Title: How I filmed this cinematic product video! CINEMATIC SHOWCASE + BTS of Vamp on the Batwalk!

If it works out, it's gonna end up being really cool. So what I was thinking, so what I just filmed was that this box was being inserted into the vertical box.
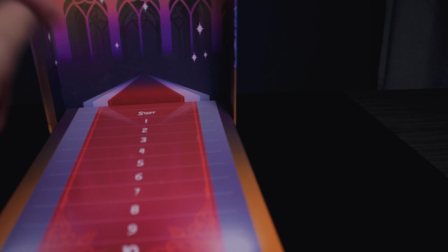310s
And as it touches the red carpet on the side,
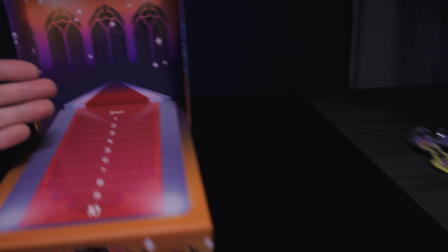313s
I think it'd be really cool if a real red carpet just like flows out of nowhere as if it was coming through the box and going in this direction.
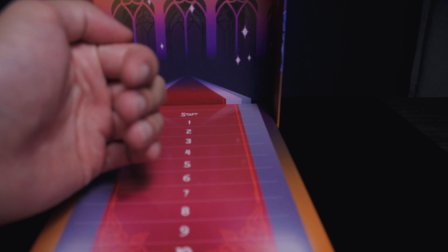321s
So initially I filmed it going straight this way. I think it'd be cool if it was just going backwards and then red carpet just rolls out that way.
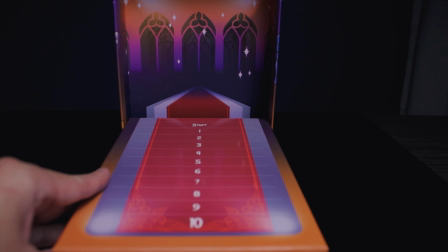331s
So to do that, I'm gonna film a couple shots just following the board as it gets inserted,
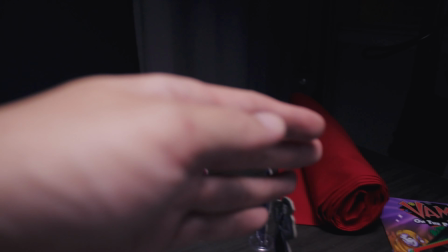336s
and then I'm gonna do a couple other shots of just the red carpet flowing through the top of the table this way,
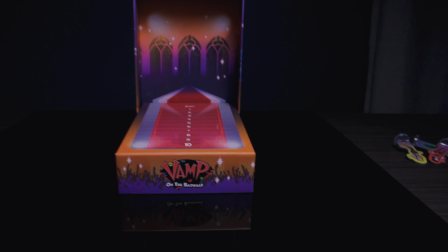342s
and then mix them together.
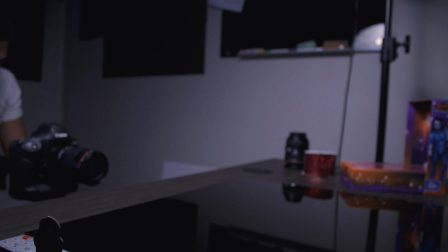So as I was filming, here's an idea that I came up with.
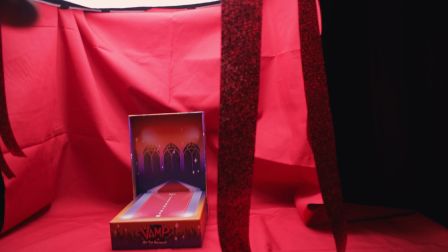359s
I draped the cloth along the light fixture, which is great because now the light is really nice and diffused and it also reflects back against the background.
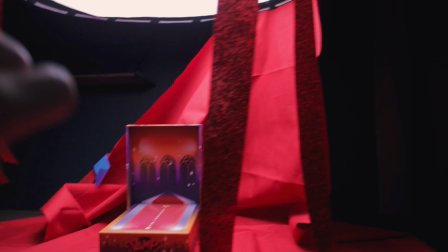367s
That's perfect. We'll fix that in a second. And then I also have the shiny strips of ribbon that I had earlier.
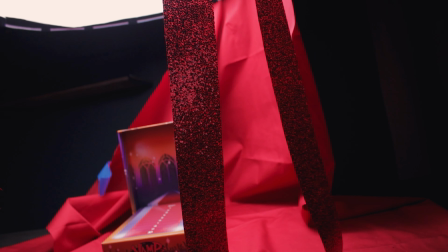373s
The reason why I chose glitter is because light usually reflects across it pretty nicely,
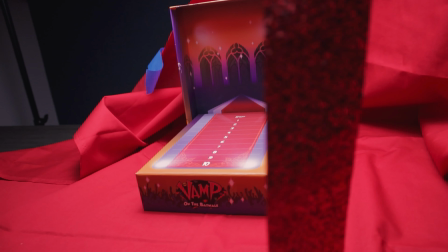376s
even if I'm just using it as foreground to kind of just show the motion of the board as I go like this and then give me more room to mask as well.
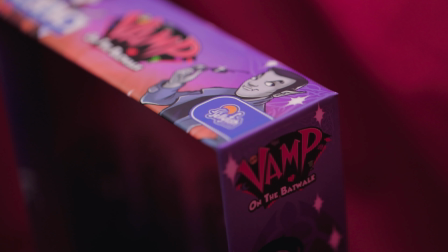384s
Hi, so it is now day 2. So now I want to get a lot of shots of a lot of foreground movement.
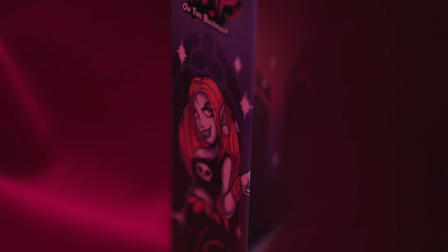389s
That way I have, again, some room to mask that out in post. And of course I want to showcase the box.
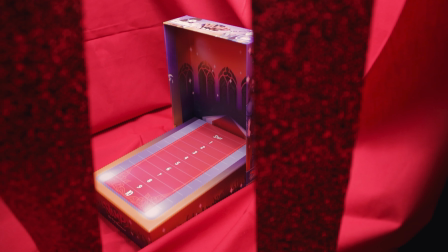395s
That's definitely going to be a key highlight.
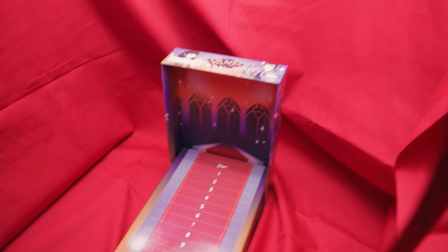397s
So I'm going to do a lot of shots in and out, going left and right, up and down, of course, maybe just revealing it from the top to bottom, just like that.
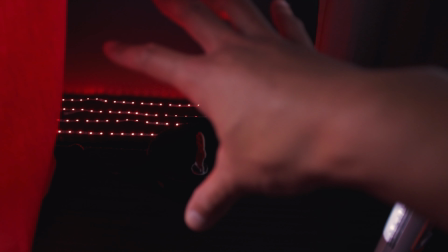409s
For the red vampire, I'm going to go ahead and show a backlighting in the red and just isolate her by herself.
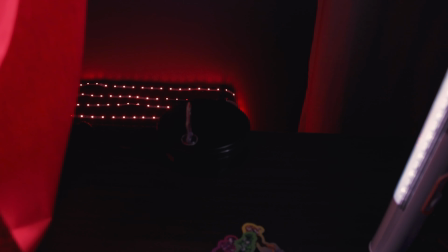414s
And then, for example, for something else that I can do is also put in a green one,
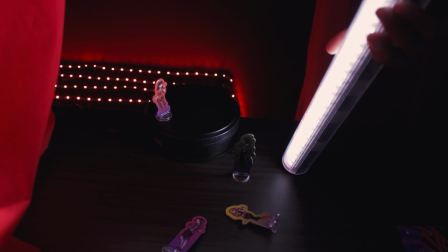418s
but then put in 2 light sticks over here that are also green, so it highlights it green as well.
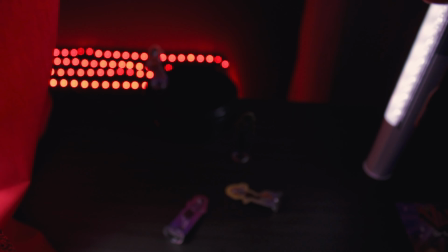423s
So the goal here is to always provide some unique defining characteristics for each character.
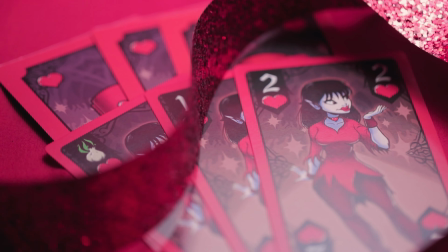429s
That's what I like to do, at least. That way it not only adds interest to the video, but choices are also important too.
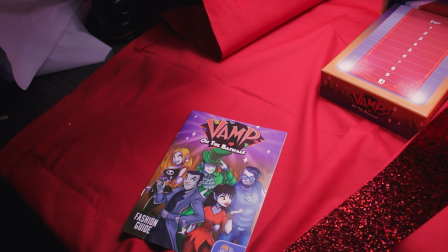435s
Everyone likes to pick between different characters. Now I think this is going to be the most helpful tip for today, and one of the most frequent questions that I get is how do I think about, or how do I think of those transitions that I do in a ton of my videos? And one thing I always say is think about masking. So masking is basically when you're going frame by frame and just kind of cropping something out of the scene.
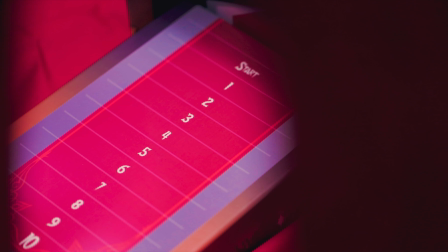457s
I'll show you an example right here. But in order to have that flexibility to mask in post, you really need to think about how you're going to film.
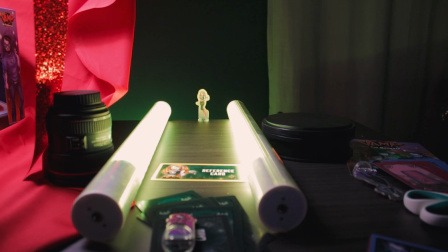464s
Now here's a setup that I love doing for both photos and videos. It's a set of leading lines that you can use for a lot of really cool things.
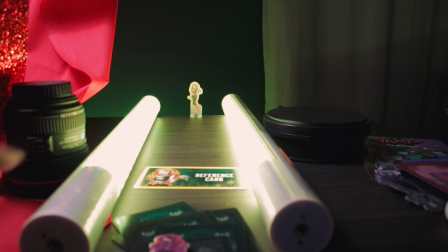470s
I like to put 2 of my light sticks side by side just like that.
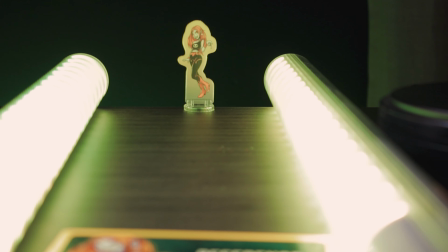473s
And then when you're filming this shot, you can punch in just like this slowly and kind of just creep into the meeple character or whatever you're trying to showcase.
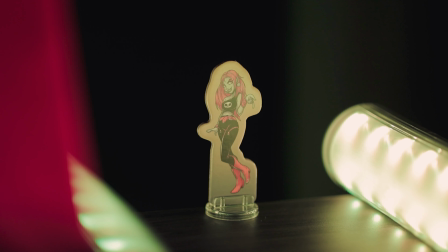481s
Or you can also lean in from the side and then use something with foreground to just go towards it like that.
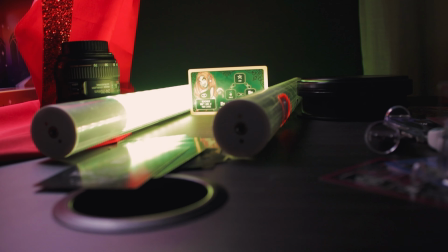488s
What I'm going to do is lock focus in on the subject and slowly pan my camera down, and then as it goes underneath the table,
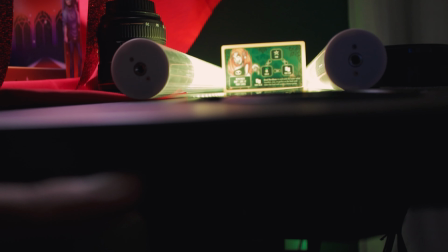495s
there's a line right here, and that line is going to serve as a point for masking for the next transition.
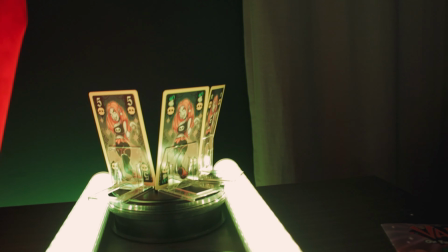501s
Something I'm probably going to add to like a future B-roll video or like tip video is putting 2 lights together like this.
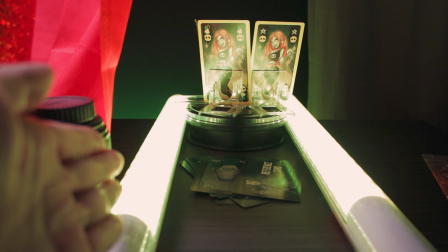507s
Usually I put it like so it's facing to the side, but instead facing it up gives the cards a really cool reflection, as you can see here with the tabletop.
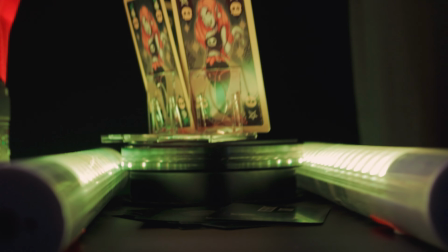516s
So if you look at the shot, my shot, if you saw in the video, was actually something like this,
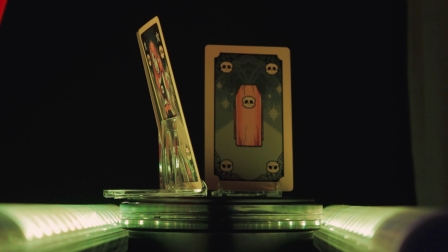520s
and it ends up looking really isolated, really nice, and it gives a really cool sheen to the cards as well. You know, I've been itching to change up my studio wall and like the whole design of this area back here, but one reason why I haven't been actually is this janky setup that I've had for so long.
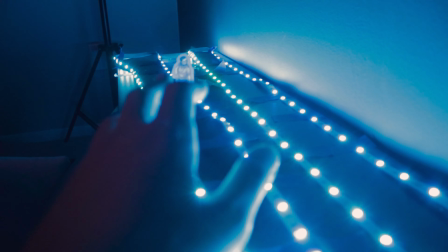538s
For some reason it just is so good. Like, despite how it looks now, when you film it, it just looks so incredibly good, and it's great for isolation shots.
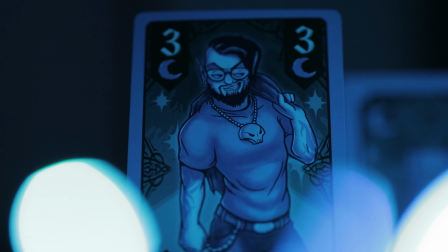547s
So here I'm putting my blue vampire here,
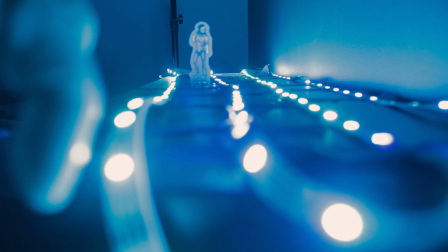549s
and you're gonna get some really nice bokeh and some really nice blurred blue balls of lights going from side to side, as you'll see in the B-roll.
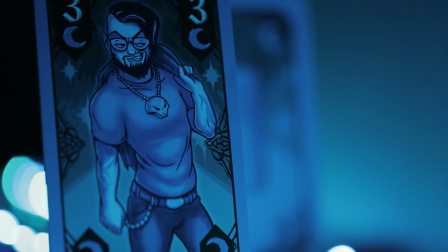557s
So this honestly is just being held by like blue painter's tape.
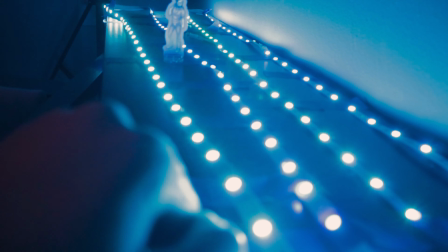561s
It's just being taped to a really, you know, cheap desk from IKEA, and that's that.
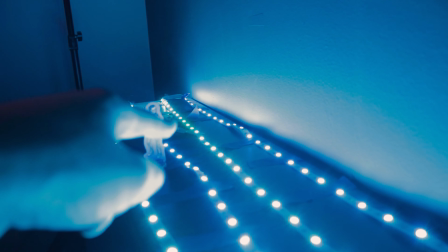567s
It works. You know, even some of these lights, however, are off. Like, see those LEDs over there? They're all green and the rest are all blue. It's just a really bad setup.
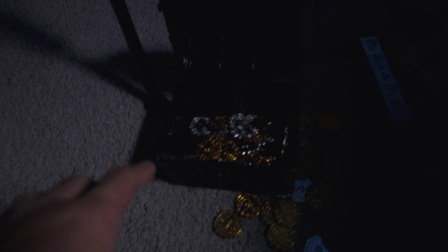574s
But for some reason, it just comes in handy when it comes to product shots. So I've had this treasure box that for some reason has come in handy as well.
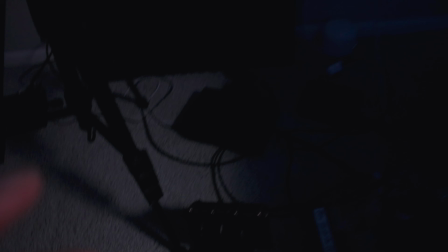582s
They come with little plastic coins and jewels. So what's cool is that they had a lot of pink jewels,
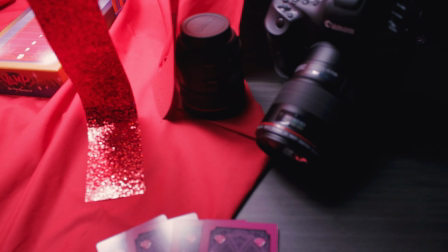588s
and since there are a lot of gems in this design for like the pink vampire or the magenta vampire, I'm also going to incorporate that into the video as well.
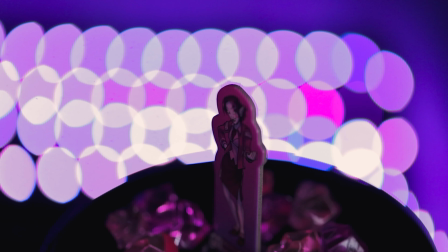597s
And plus, they look really nice in the light as well. So that's going to turn out pretty cool.
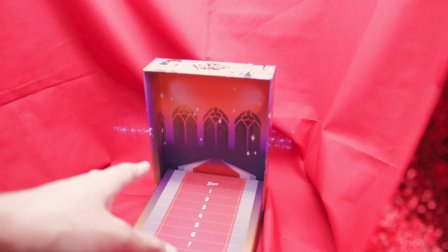603s
Lightly, the gameplay mechanics. So I want to start introducing all the vampires on the red carpet and then having them slide up in response
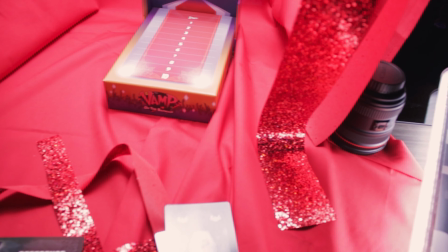610s
to cards flipping in and out for the final set of shots for Vamp. And to kind of simulate that gameplay, I'm going to have a color code for a certain card, and if that card plays up higher, like for example a star is like the highest suit in the game, if this plays out, then I'm gonna have the blue vampire move forward, and then just have that progression of vampires going back and forth that leads up to the end of the video.
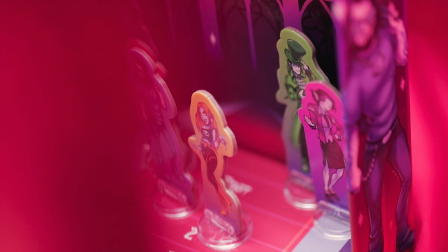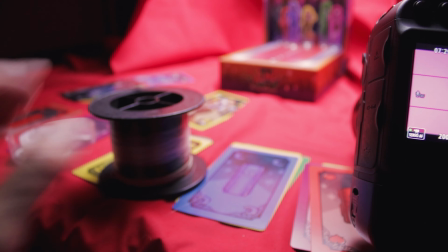642s
Now, instead of always using my hands in the camera shot, what I also like to do is to actually use fishing string,
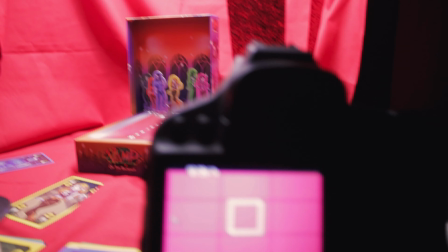648s
tape it to like the bottom of those standees, and then pull it across as my camera focuses in on like the top portion of the meeple,
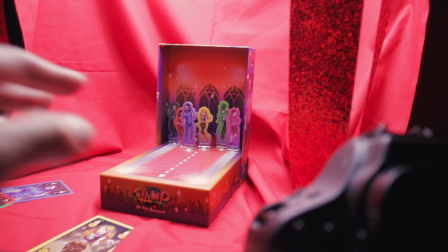656s
so you see them kind of moving on their own instead of just me using my hands to like move everything.
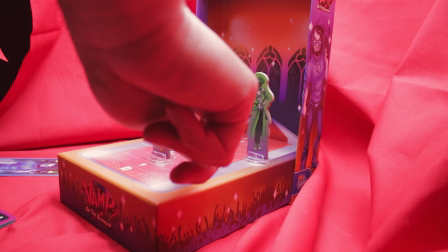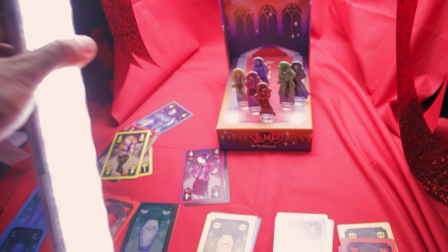669s
So since red was the quote winner, what I'm going to do is I'm going to take my light stick and then kind of just flash it across just like that.
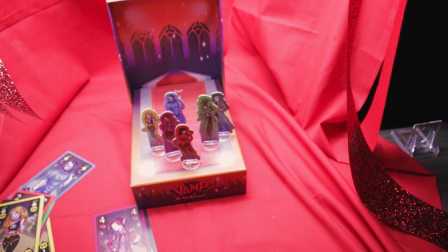677s
And the reason for that is because when I pair it with sound, it looks like there are flashes coming from a camera, which is perfect because since the whole theme of this is like fashion and red carpet,
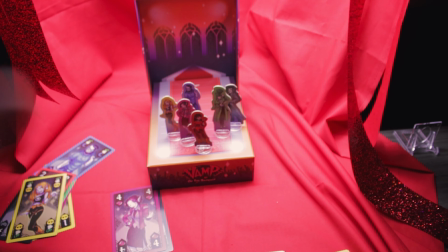686s
I figured camera, lights, all that plus sound effects will match perfectly.
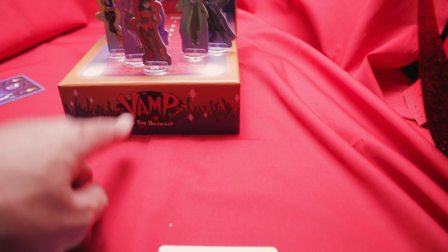690s
And then to give viewers a recap of what the video was about, I'm going to highlight the title of the box right here,
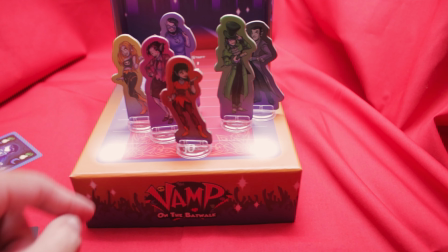696s
and then I'm going to pull the box up, and I want to have this block the frame of the camera.
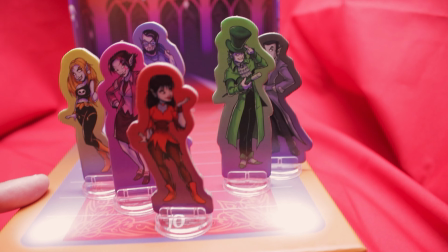701s
So you're going to focus in on the pieces as they fall backwards, and then the box is going to go up.
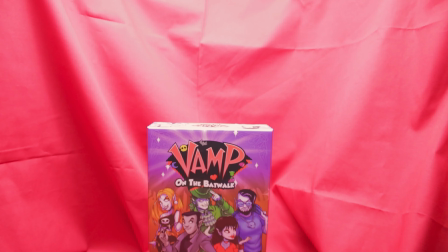708s
And then of course, to end it with the box shot, I'm going to zoom out and zoom in because I don't know which one I'm going to use just yet.
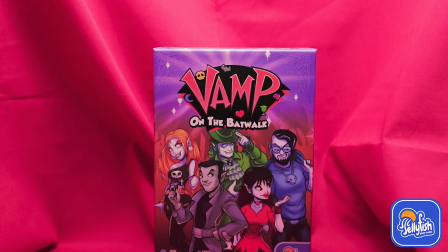715s
But I do know that I want to leave some empty space up top. That way I can leave room for the company logo. And that's a wrap. I hope you enjoyed that behind the scenes take on Vamp. Comment down below which one was your favorite clip and your favorite scene. If you have any questions about like how I filmed other things or like how I edited certain pieces, go ahead and leave them down in the comments below so I can hopefully make a future video about it and address your question. And with that, I will see you all in the next one.